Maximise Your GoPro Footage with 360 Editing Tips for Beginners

In this video, I'm going to take you through a complete beginner's tutorial on how to edit 360 footage with your GoPro Max camera.
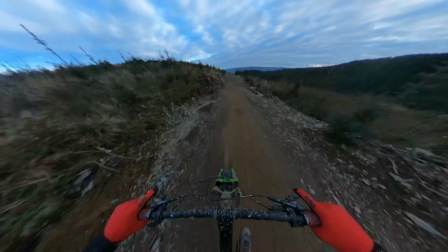7s
So I recently got back from a trip from Wales where we rode at Dovey Bike Park and got some awesome shots, some really cool point of view videos,
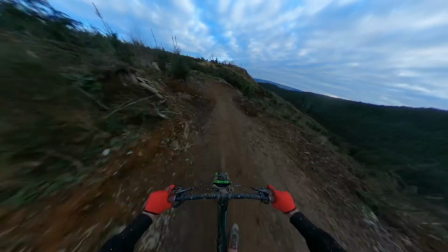15s
and I wanted to walk you through my editing workflow in GoPro's desktop app to show you the ins and outs of how the app works and how you can create some really cool point of view footage. So I'm going to jump over to my computer, do a screen share, take you through everything, and show you how to get the most out of this
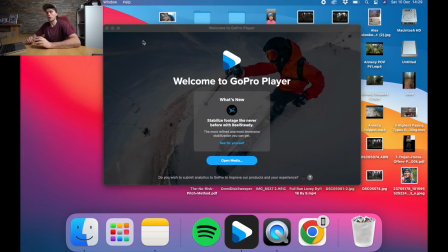30s
camera. So for this tutorial, we're going to be using GoPro Player, which is GoPro's in-house app. They have a mobile version of this, but in this video, we're just going to focus on the desktop version because I think there's actually more customization inside the desktop app as compared to the phone app.
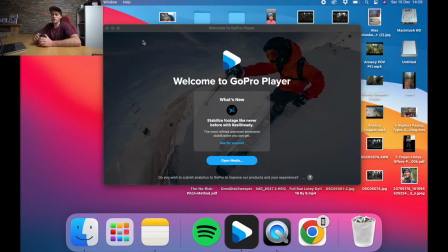46s
The phone's great if you just want to whip something quick together for social media, but if you want a little bit more hands-on and you want to be able to tweak your footage a little bit more, then I really do prefer the desktop app to the mobile app. So what we're going to do is we're going to assume that you've already got 360 footage off your camera,
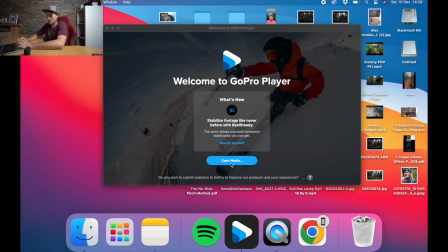62s
and what we're going to do is we're going to open that 360 footage in GoPro's player.
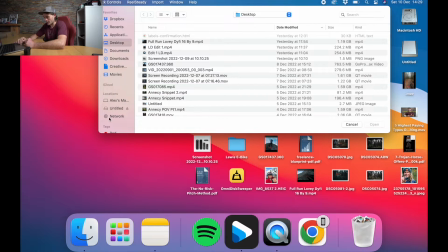67s
So I'm going to open media, and I'm just going to open you a video that I shot, and I'm going to show you my editing workflow.
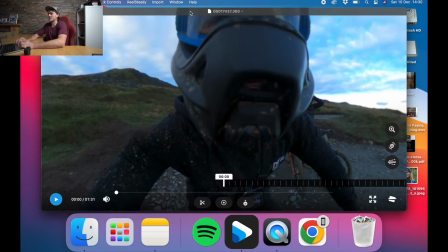75s
So I'm going to open it up, and as you can see, it looks random to start with.
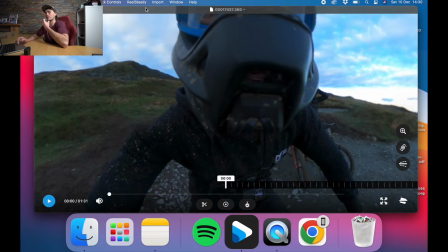81s
So just to give you guys some context, I actually have the camera mounted to the chin of my full face helmet with something that's called a Nartec mount. I'll put a link in the description for that if you want it and to grab yourself a discount.
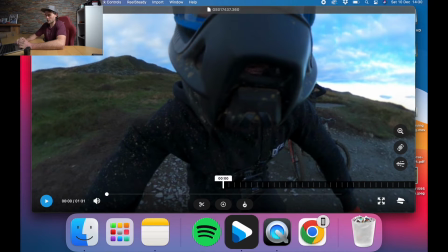92s
But this is the first screen that we're gonna be met with, so don't be alarmed by it.
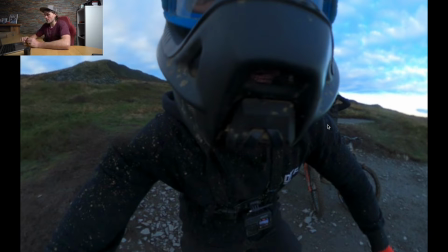99s
And this is basically how simple GoPro's app is. There's not really much going on the screen, but the simplicity is where it comes in handy. So what we're gonna do is we are first of all going to turn the camera around, and all I'm doing now is dragging the mouse on my
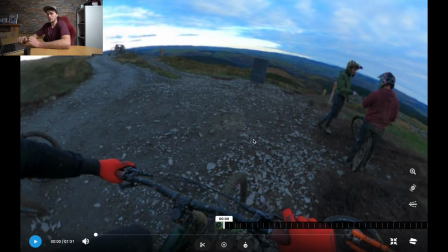118s
trackpad, and we're going to just center up where we want to start this clip. And for this video, I'm going to assume we're making a video for Instagram, so we want it that portrait style vertical video view. And for that, we're going to be setting our aspect ratio up in
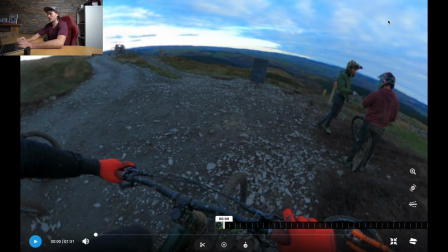138s
9:16, so that is going to give us like perfect things for reels and stories.
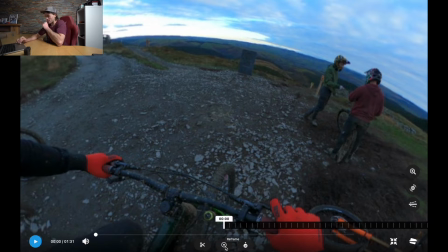142s
I'm going to click this button at the bottom here which is our reframe button, or our keyframe button, and it's going to add a keyframe.
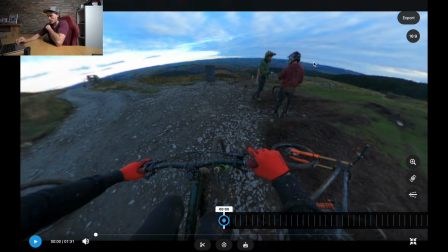147s
So we're going to get roughly where we want our keyframe to start. And the top right hand here, you'll see all the aspect ratios we choose from.
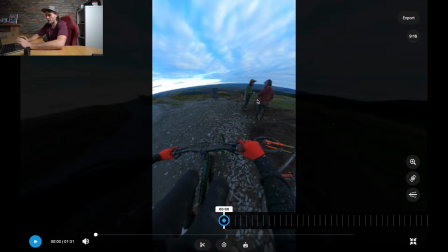155s
We're going to go 9:16, and you'll see it instantly adjusts it, ready for social media or wherever you want to use it.
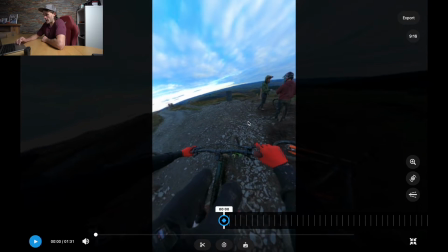161s
You can click on the trackpad and drag around, and you can play around with it.
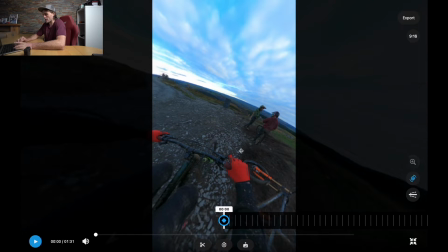166s
And if you hold the command button on a Mac, you can actually click and drag and rotate it around.
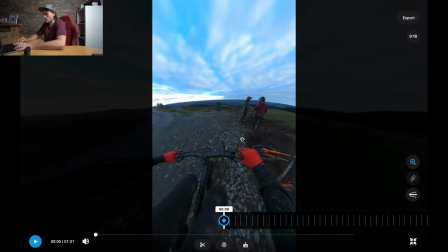172s
If you hold the option button, that'll zoom in and out. Control button will move it up and down like this. And if you click on the keyframe button, it'll bring this little pencil icon. If you click it again, you can add lens correction. So you notice here, this actually adds a little bit of distortion.
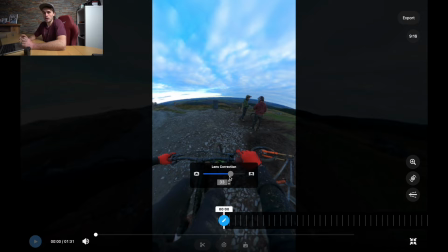191s
I actually like a little bit of distortion in my videos. I think it brings that speed element in, which is what I want people to experience, especially with something like action sports, like mountain biking. If you are just filming stuff, say on a selfie stick and you're walking around a park and there isn't really that much action going on,
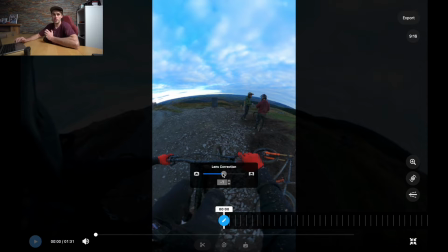208s
you may not want lens correction, but this is just going to be personal preference and something you want to play around with.
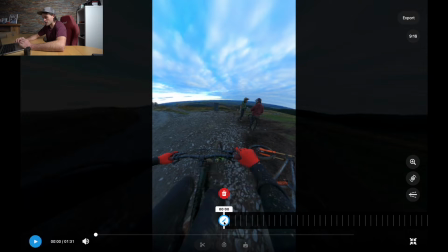213s
But for me, I usually go with around 45 on the lens correction. That kind of gives me enough distortion that it feels realistic.
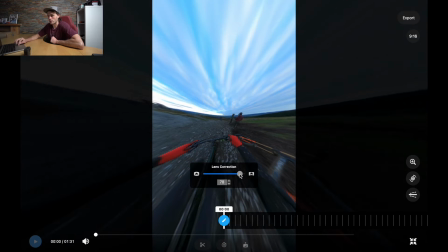221s
If you go any more than that, it starts to get like trippy, and like that doesn't look very appetizing to watch to me.
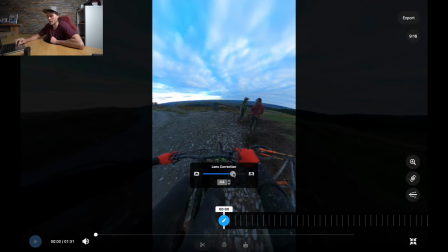227s
So I just keep it about 45, and we've got our start keyframe.
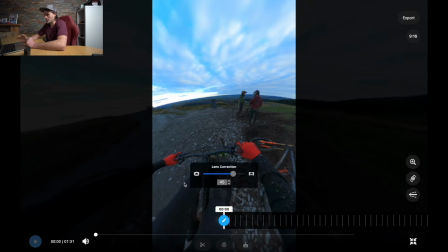231s
And then we're gonna click the space bar, play the button, and we're gonna see where the next keyframe is gonna be, okay?
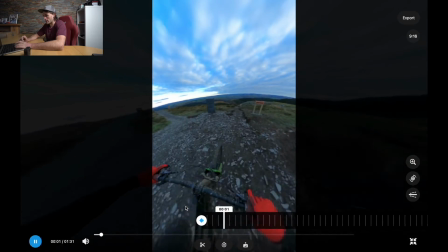238s
So, see you guys in a bit. And you'll see it starts playing. And this is a new mountain bike track at Dovey Bike Park, real cool.